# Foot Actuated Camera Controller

So in the last video, the cloud bowl video, which I'll put a link to it up over here somewhere. I really wanted to play with the differences between time lapse and stop motion and sort of mixing those two things together. So it's sort of a blurry area between the two. So the way I see it, time lapse is where you keep the time between when you take a frame for the video even,
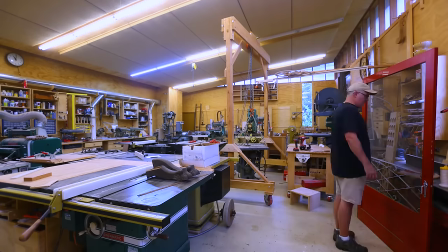[0:41]
but the motion within the frame isn't controlled.
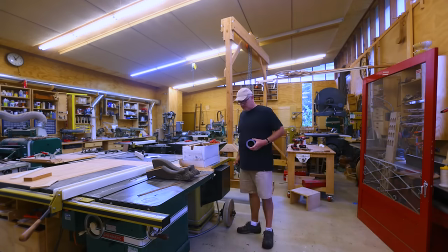[0:45]
So you end up with something that's a little more sporadic looking and less controlled and for the most part sped up,
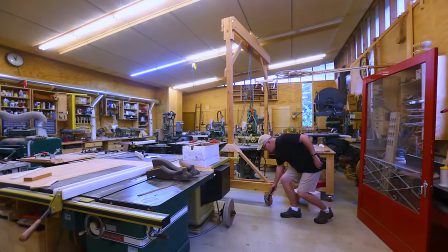[0:53]
but not with smooth motion in it.
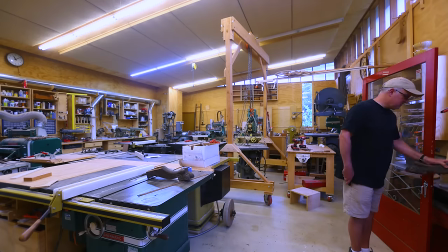[0:56]
Whereas stop motion, you control the motion within the frame between each frame, but the time that goes by between taking each frame is random.
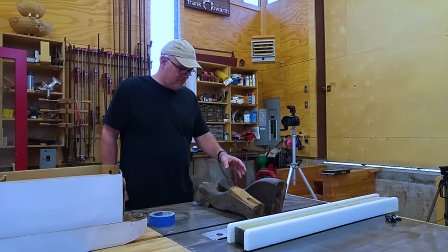[1:07]
So that part of the production you don't see, but what you do see is a much smoother, much more fluid motion.
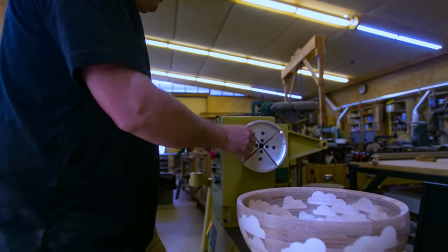[1:15]
So in doing that, I wanted to be in the frame so it would sort of look like a time lapse,
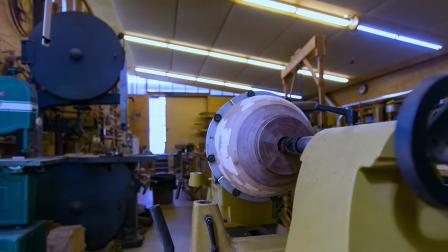[1:23]
but it would actually be stop motion, where I'm moving within the frame and I'm controlling that movement, but I'm also controlling when the camera's taking a photo or a frame.
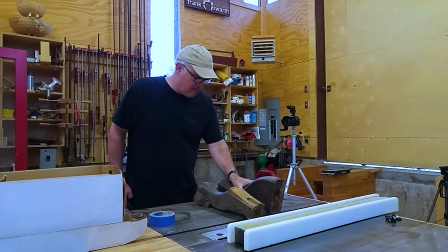[1:36]
So what I needed to make was a way to use my remote camera trigger in a way that didn't use my hands.
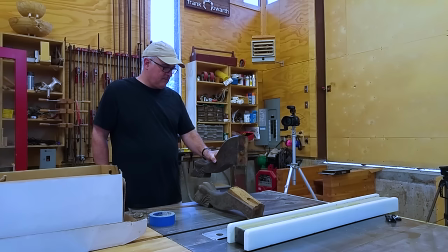[1:43]
And so what I thought I would do is make something where I could fire this with my foot. That would let me do the things that I need to do in the scene and control the camera at the same time. So what I made is a foot control for my camera shutter release. What I came up with was to do two halves that would hinge together and sort of sandwich the trigger release between the two halves so I could click it with my foot.
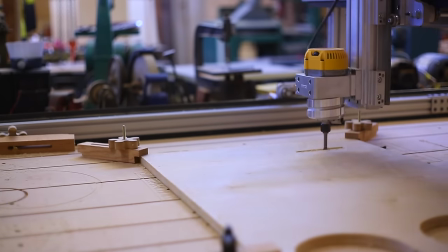[2:17]
I cut out a little pocket for the remote switch on the CNC.
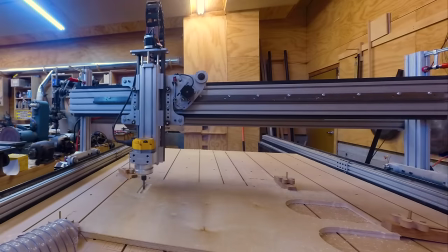[2:23]
And this really could have been done without the CNC machine, but it felt like the thing to do.
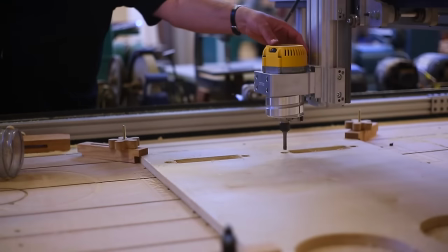[2:29]
Although it took a lot of fitting to get it to be snug within the pocket.
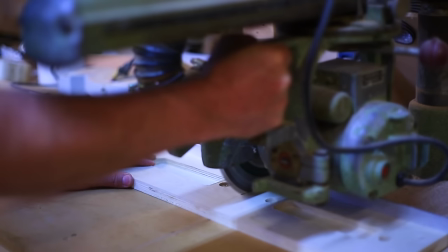[2:35]
So once those were cut, I could then cut out each of the two halves from the bigger piece.
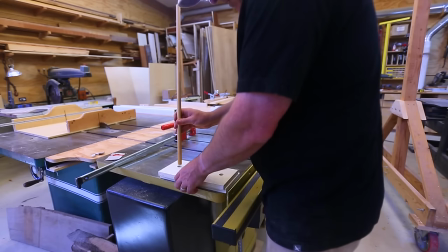[2:42]
Watching this now, I'm wondering why I didn't cut out the two pieces on the CNC as well.
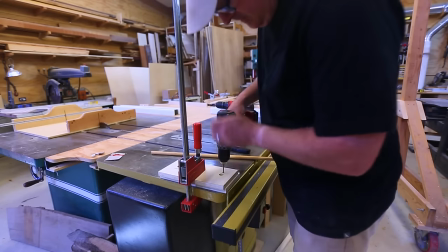[2:47]
Because all of this lining up and then cutting the outside of the pieces to
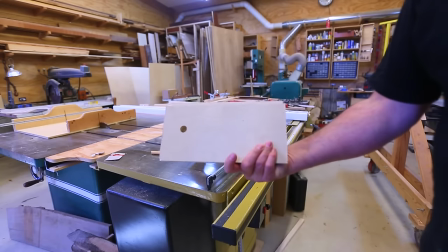[2:52]
be flush with each other could have been avoided if I'd just done it all on the CNC.
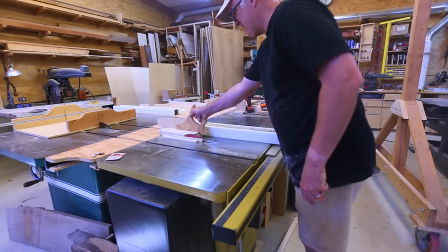[2:57]
But I had it in my head that I would only cut the pockets with the router and then do the rest of it on the table saw and the radial arm saw.
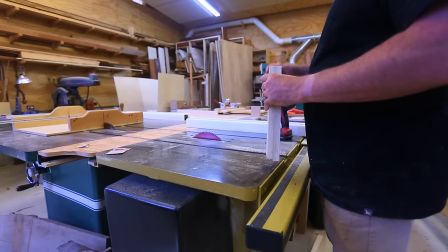[3:06]
So I got them flush and I marked one end and I added a hinge at that end.
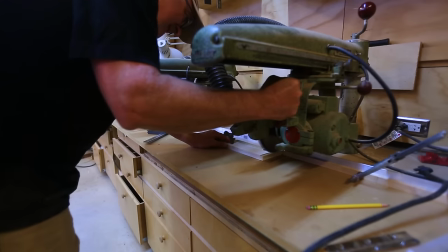[3:14]
So I cut a little bit of a dado to take up the space for the hinge.
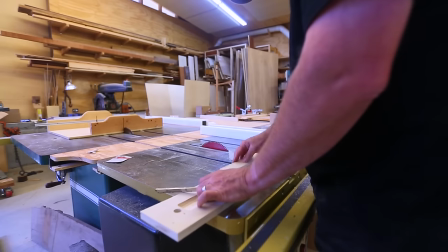[3:19]
I had a little piece of piano hinge left over that I could use.
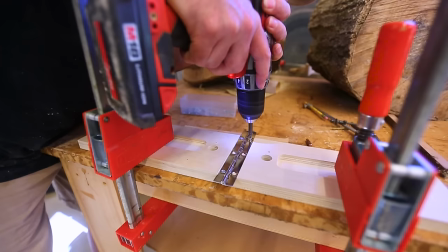[3:25]
So I attached that in the little slot of the rabbet.
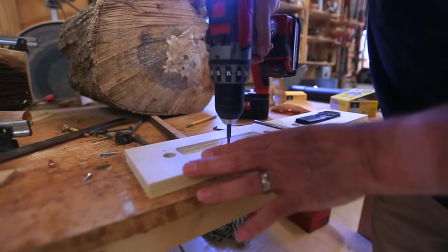[3:30]
Now to actually push the button on the remote, I put a screw in the opposite side that would fall right on the button.
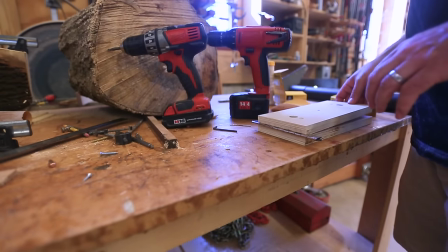[3:38]
So as you push the top piece of plywood, it'll push the button on the trigger.
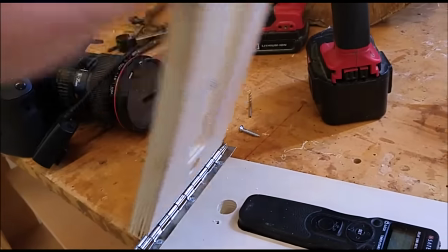[3:43]
Now I did add a stop or a piece of wood to the bottom half of the
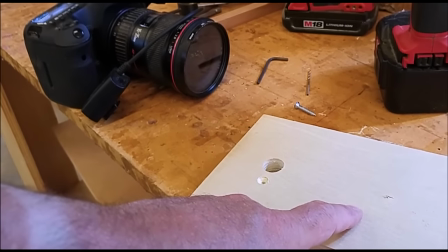[3:48]
two pieces of plywood to keep the screw from pushing too hard on the button.
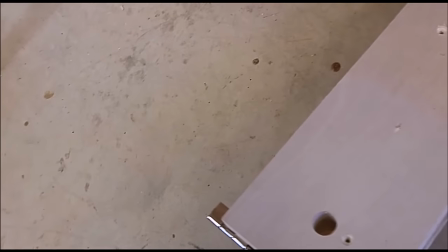[3:54]
If there was no stop there, I would break the button with my foot. It worked fine,
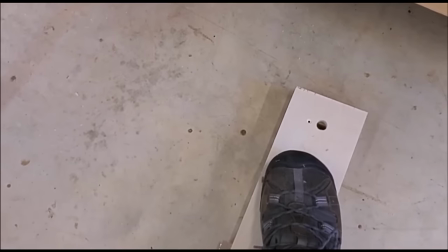[3:59]
but the little spring in the button was being used
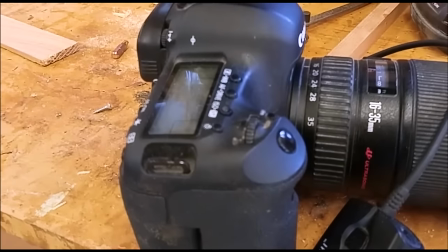[4:04]
to hold up the entire top half of the piece of plywood.